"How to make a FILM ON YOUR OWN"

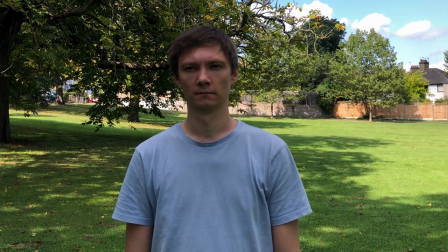[7:12]
character further in and the audience will never know that this is a shot that went wrong it just looks like a shot that you framed really really
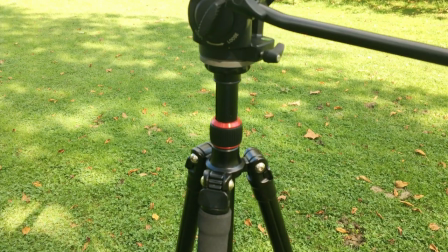[7:18]
well from the off and we all know that accidents can happen for example maybe if you're filming your own your tripod slides down a little bit
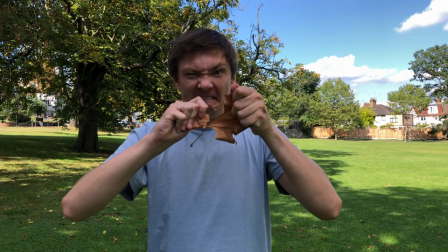[7:24]
and you didn't realize at the time and you want to go a little bit mad. Now if you're watching this video the chances are you have a low to no budget and you don't have someone who's able to help you make your films. So one way you can get around that and make it feel like you've got a much bigger production value to your film is to start playing around with your foregrounds and your shallow depths of fields. So having a shot where someone perhaps is looking over a fence where it looks a bit suspicious, you don't quite know what they're doing,
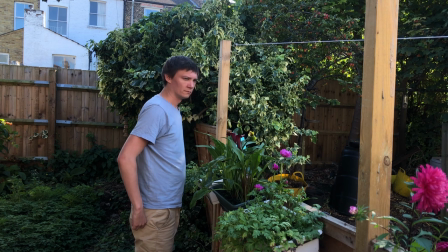[7:47]
adding some kind of depth and shallow depth of field to that shot really will then up the interesting feel to this and really bring the audience into that world
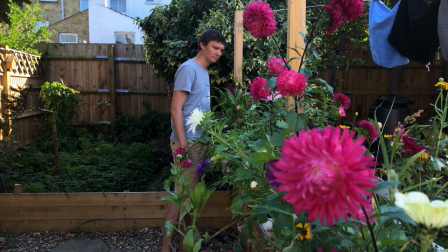[7:54]
a lot more and make it look like you've got a much higher production value than you have and people will also forget
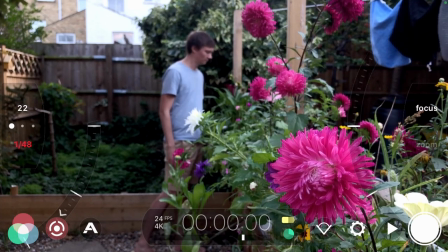[7:59]
that you're filming this on your own because it just looks a little bit more classy than a clumsy shot like this.
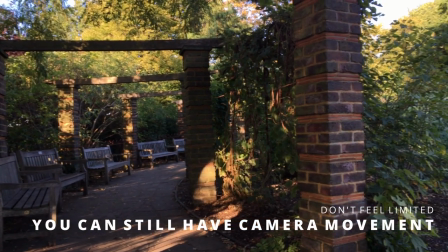[8:04]
One thing that I really want people to take away from this video is that you can still have great camera movement and don't feel limited by the fact that you're on your own.
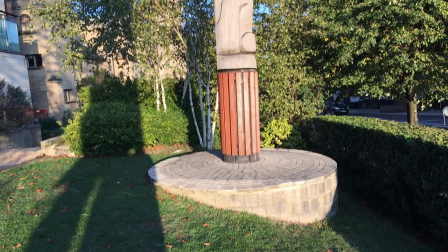[8:12]
You can do a nice pan across to show you a landscape or an environment, have yourself walk straight into the shot after you've finished that pan.
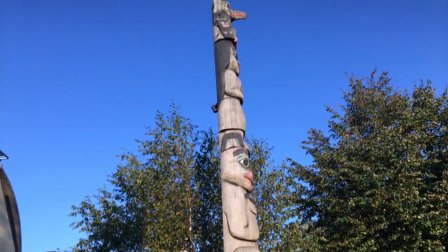[8:18]
You can do tilt-ups to reveal something that's interesting or quirky like this.
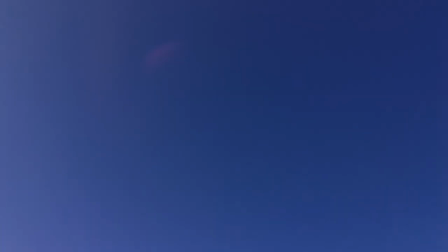[8:22]
You can also reveal buildings in a way that looks really beautiful or maybe a bit more haunting you can drop down from the sky create
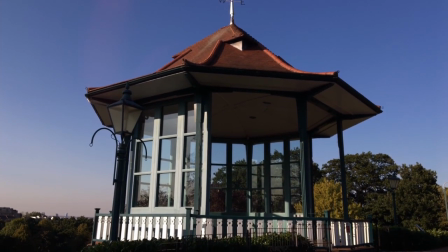[8:28]
transitions where you look up to the sky and come back down from the sky if it's blue into different places a worm's eye view is a really good
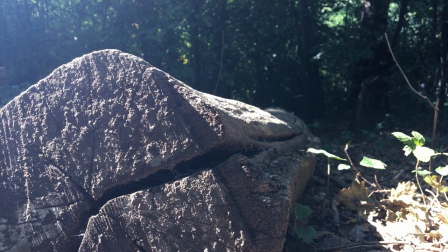[8:34]
one to use as well i love doing that and also you can play with the perspective of objects like this log making it look bigger than it actually was
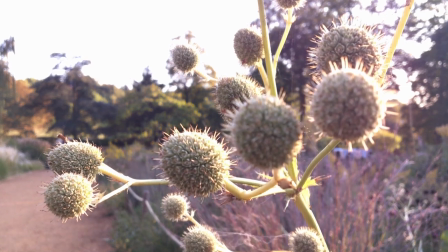[8:40]
also with film it pro you can do automatic focus pulls or rack focus which is one of my favorite things to do i've got
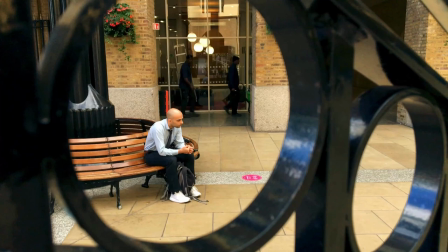[8:46]
a video on that as well which i'll put on the screen now for you and you can play with frame within the frames make sure that also that your shots
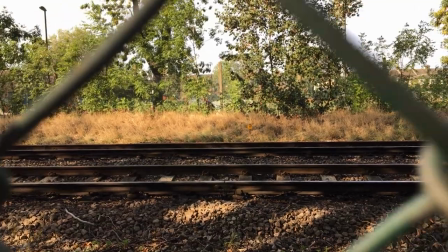[8:52]
are telling the story so what's in the background how does that relate to the film as well and instead of just showing railway
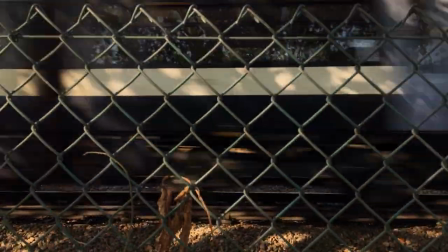[8:57]
tracks have it actually come out from a frame within a frame through a fence or something like that to create something much more cinematic and much
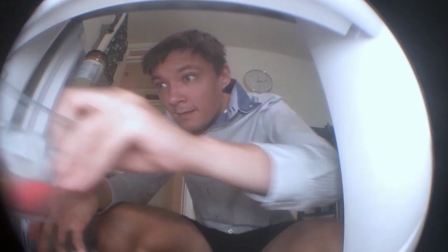[9:03]
more professional looking also you can get really creative with where you put the camera so for example i put this in a fridge for a short film
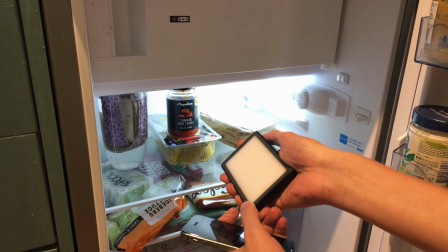[9:09]
just put on a led light so that i was lit up when i opened the fridge and make sure that light matches the fridge so it looks realistic
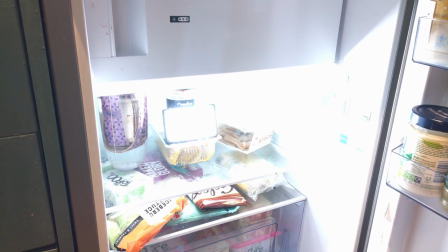[9:15]
too and you can use lights from around the house as long as the light looks realistic to where you're putting it and then you can
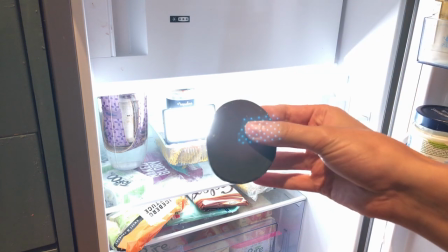[9:21]
put something heavy in front of the phone if you haven't got a stand and then because at this point I didn't have anything to put my
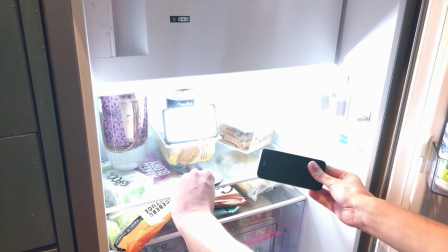[9:26]
phone on and I just used that to prop the phone up make sure it was angled in the way that was going to work and I use
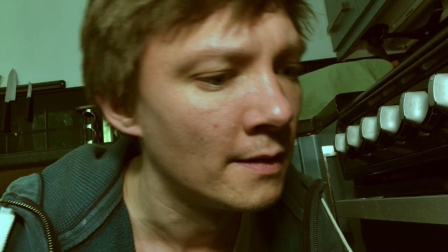[9:31]
it as well for survival costs putting into a side draw as well which worked really nicely you can also use different lenses to create
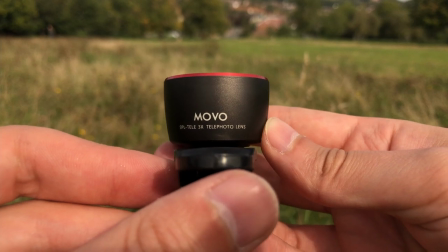[9:38]
different looks so if you've got a couple of different lenses like a telephoto lens you can get some nice shots to make something stand out really something unique and
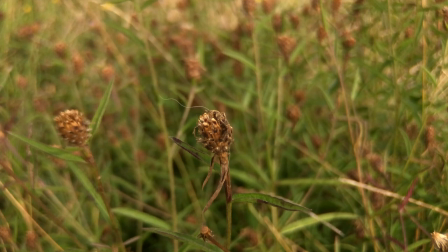[9:45]
different or something that shows a bit of a clue maybe if it's a mystery kind of film
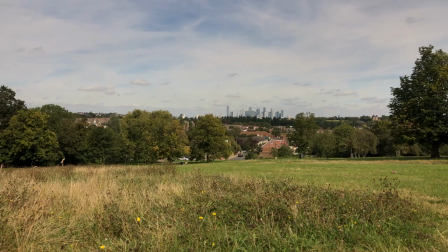[9:48]
and you've got a wide angle lens so you can go from a nice shot that looks wide and it's got a lot of the environment something's got a heck of a lot more environment and makes
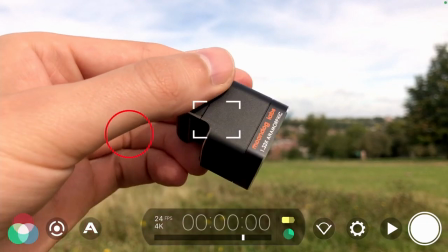[9:56]
the place feel more vast and interesting you've also got the anamorphic lens this one is the moondog labs anamorphic lens so if you go into hardware tap
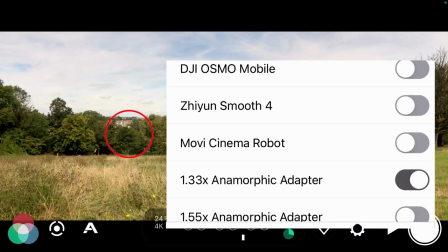[10:03]
on 1.33 times anamorphic adapter you've then got a really nice shot and i just love that anamorphic look to be honest it does make it
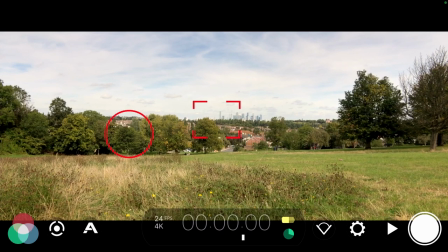[10:11]
feel a bit more higher production i don't care what anyone says that's my opinion at least anyway and you can do nice pads and all sorts of movement as
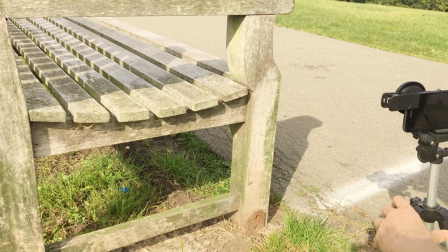[10:17]
well and just make your film look a lot more upmarket now when it comes to shots don't just show something that looks a bit
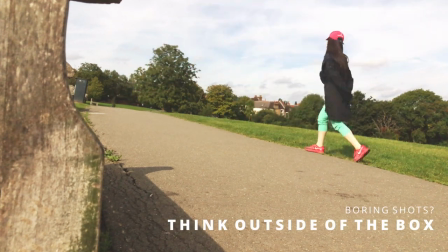[10:23]
boring and uninteresting so for this shot for example i could have someone just walking down that path and have nothing blocking the camera or telling something
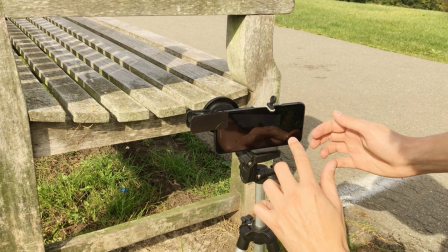[10:30]
that's in shallow depth of field but when you move the camera into a different position all of a sudden that shot will feel completely different so really
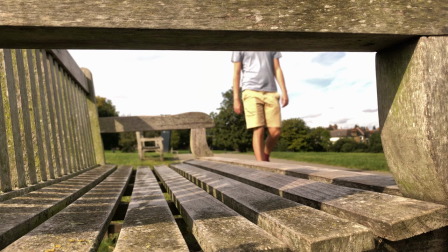[10:36]
think outside the box of your shots and think about what's unusual don't necessarily go for the first shot that comes to mind find something that's interesting and can
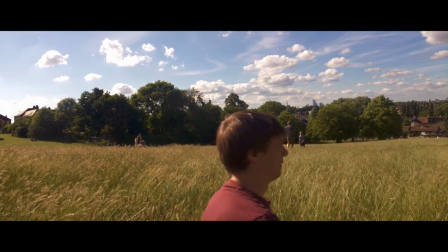[10:43]
add something to your story and the production value too pro tip use people who are in parks as your extras they won't know but it'll add to your film also if you have a neighborhood cat you can use them in your film as well to add a bit of production value this is passion do you want to wake up passion not look like you're sad it's pretty exciting to be in this video isn't it isn't it forget it